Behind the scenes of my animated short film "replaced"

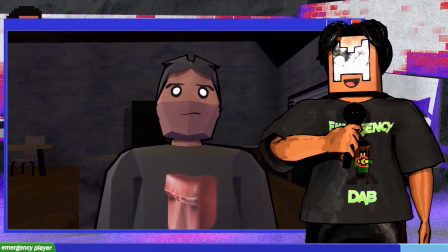245s
Old Polly Larry is slowly having a crash out, and it's shown by this like sort of dolly effect of the camera going to the face.
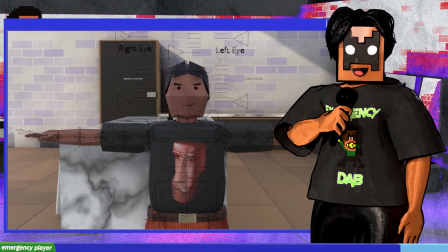254s
And then afterwards, I did not know what to do actually, because I wasn't going to have this fight sequence at first.
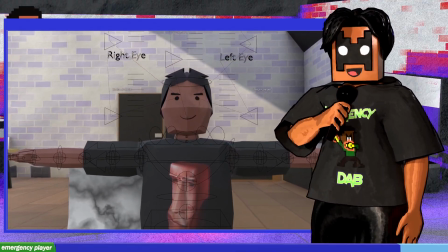260s
Initially, I was just going to have live action Lawrence fire old Low Polly Lawrence
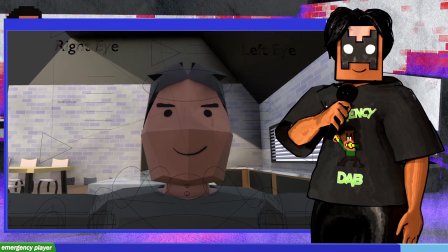266s
and maybe replace him and give him a new job. But it doesn't really make sense, nor does that feel really satisfying,
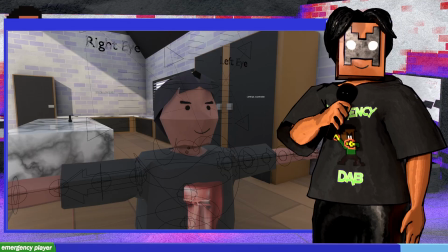274s
and it doesn't really play into the comedic theme unless I make it like a dispatch situation, but even that's not really satisfying.
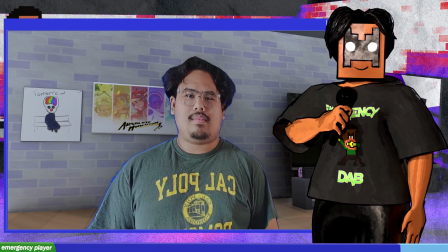280s
So I was just like, okay, well, what if I make it so during this crash out,
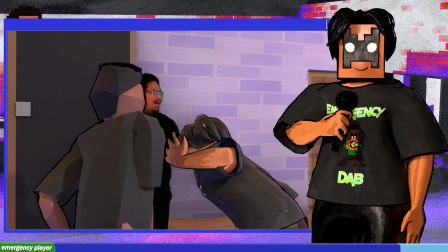286s
Low Polly Larry realizes it's like, oh, I should just slap him because I'm angry, and then what he does,
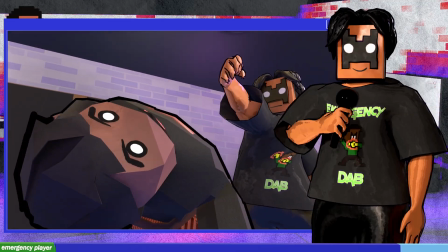292s
what I initially wrote was that he slaps him, and then they do like a petty cat fight.
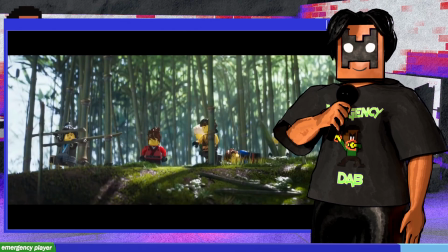298s
Like those little silly animations or like Cartoon Networks whenever characters are being petty.
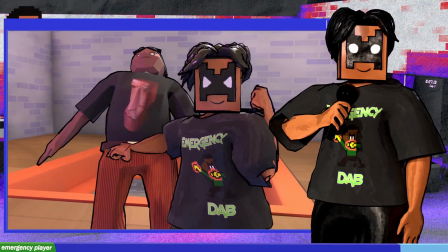303s
And then I continued writing the fight and it just got really dramatic really quickly. And then in my head, I was like, what if I turn this into more of a thriller?
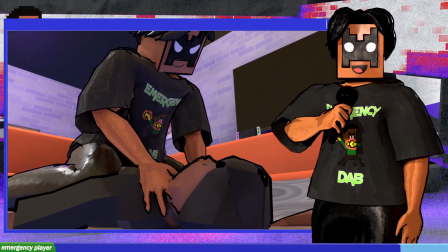311s
And that is how we get to our next segment, the fight sequence. As you guys know, it all started with that slap. Low Poly Larry crashes out, slaps a new emergency player, and then they brawl.
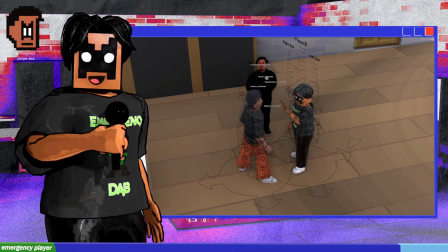324s
I animated this by doing the key poses first, and I always did the attacking person and animated their actions first.
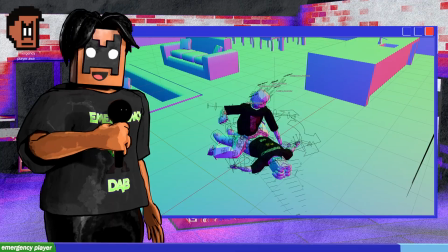332s
And then from there, I would animate the reacting character. And then I'd add in between frames in case stuff weren't really lining up well. But overall, I was pretty surprised at how far the key poses got me alone in this thing.
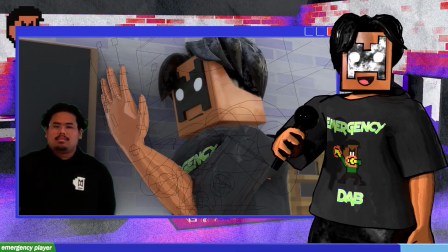346s
The first scene is the slap, and then it goes into the punch. And then that kind of goes into a slow-mo.
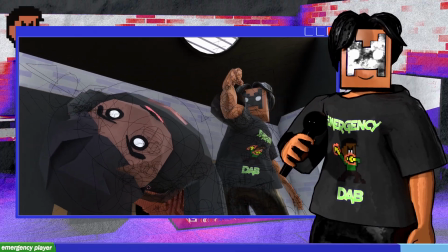352s
Then I wanted Lawrence to fall,
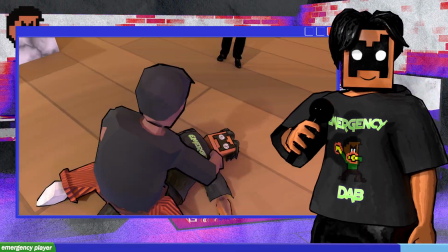355s
and then he would do a low sweep and a knockdown emergency player.
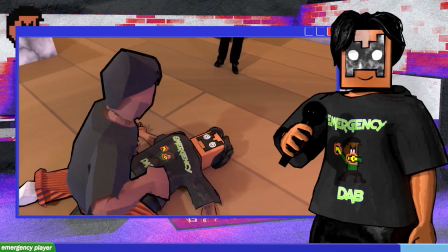361s
And then from there, Lawrence will roll onto emergency player and just start like pummeling his face. And I did this knowing that in the end, emergency player would eventually kill Lawrence, but I wanted to give Lawrence at least some sort of aggression and like fighting chance. And it also gave more of a reason for emergency player, the new emergency player, to just like completely choke him out in the end. And then after the initial like beat down from Lawrence, new emergency player gets his shit together and then starts pummeling Low Poly Lawrence.
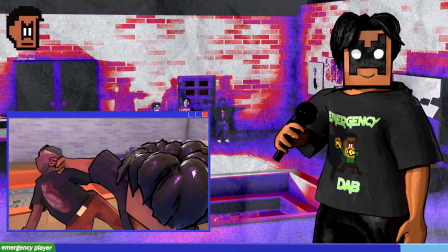395s
And this is where I started using actual fights for reference.
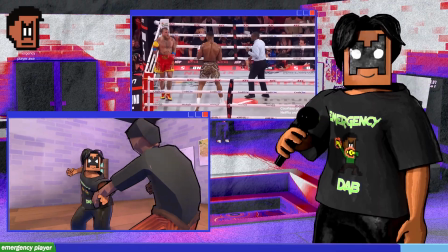399s
One of the more subtle ones that I used was the Jake Paul against that other guy who completely knocked him out.
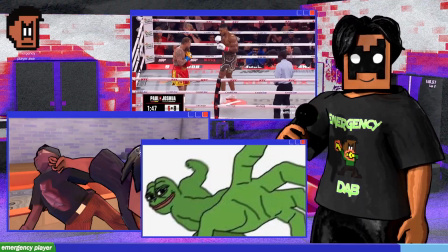407s
I just love the Pepe smile of the other guy who's about to knock out Jake Paul's face. And I thought it would be really funny if that's how his first few punches are. And then when I was animating this was around the time that the JJK aura farming fight was happening.
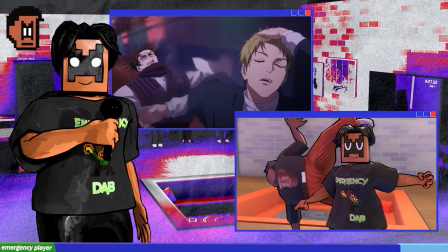426s
And I don't watch a lot of JJK.
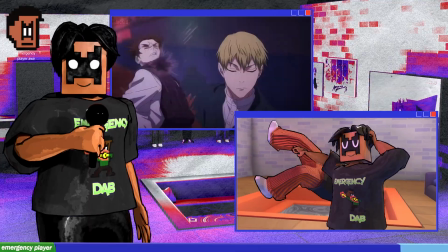429s
I don't watch any JJK, but I thought this was really cool and I thought it'd be really funny to implement.
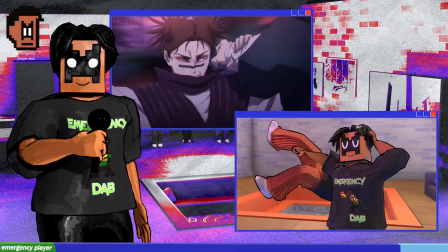435s
So immediately after the Jake Paul gets pummeled reference,
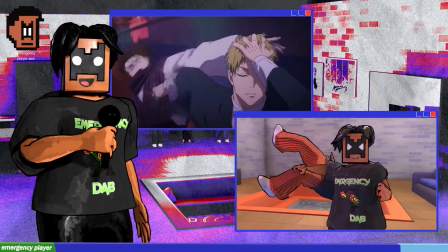440s
I used the JJK aura farming reference and put that into the video.
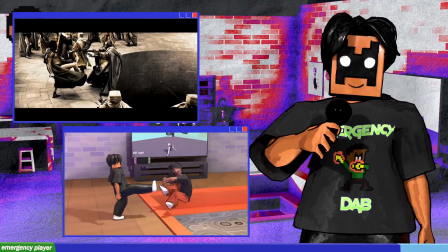445s
And then it ends with a little Spartan from 300, like the kick from that movie.
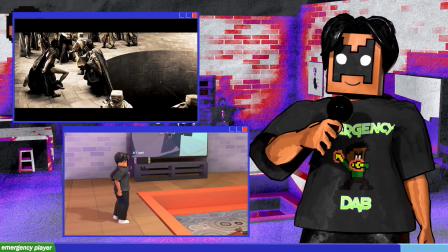452s
And then emergency player comes in and starts choking out Low Poly Lawrence.
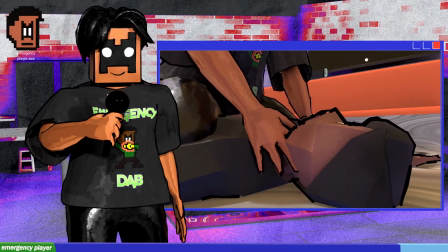457s
The fight sequence ultimately ends with Low Poly Lawrence just laying there dead,
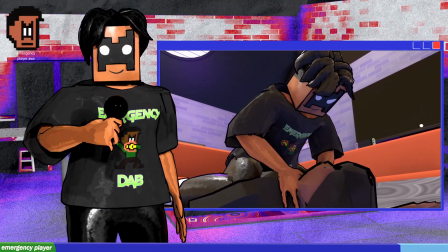463s
and with the help of Sarah and some of her amazing music,
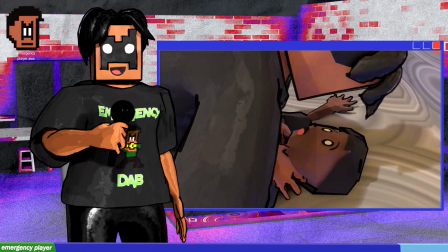468s
this got a lot more tension and a lot more gravitas than it would have been if there was no music.
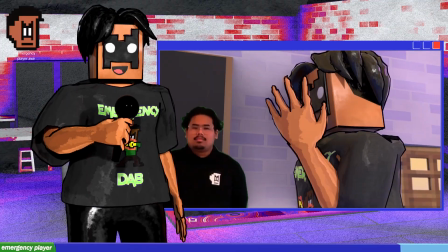474s
My one regret is constantly using the same punch sound for all of the punches,
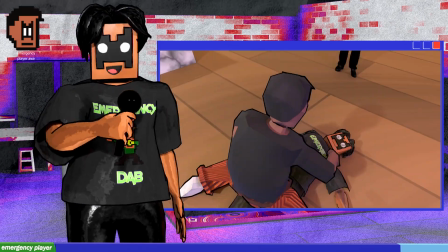480s
and I wish I did change it up a bit, but I was a bit lazy. But overall, I was really happy with this fight sequence.
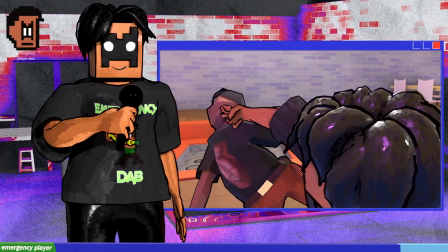487s
I added in some impact frames and some camera shake, and it worked out really well.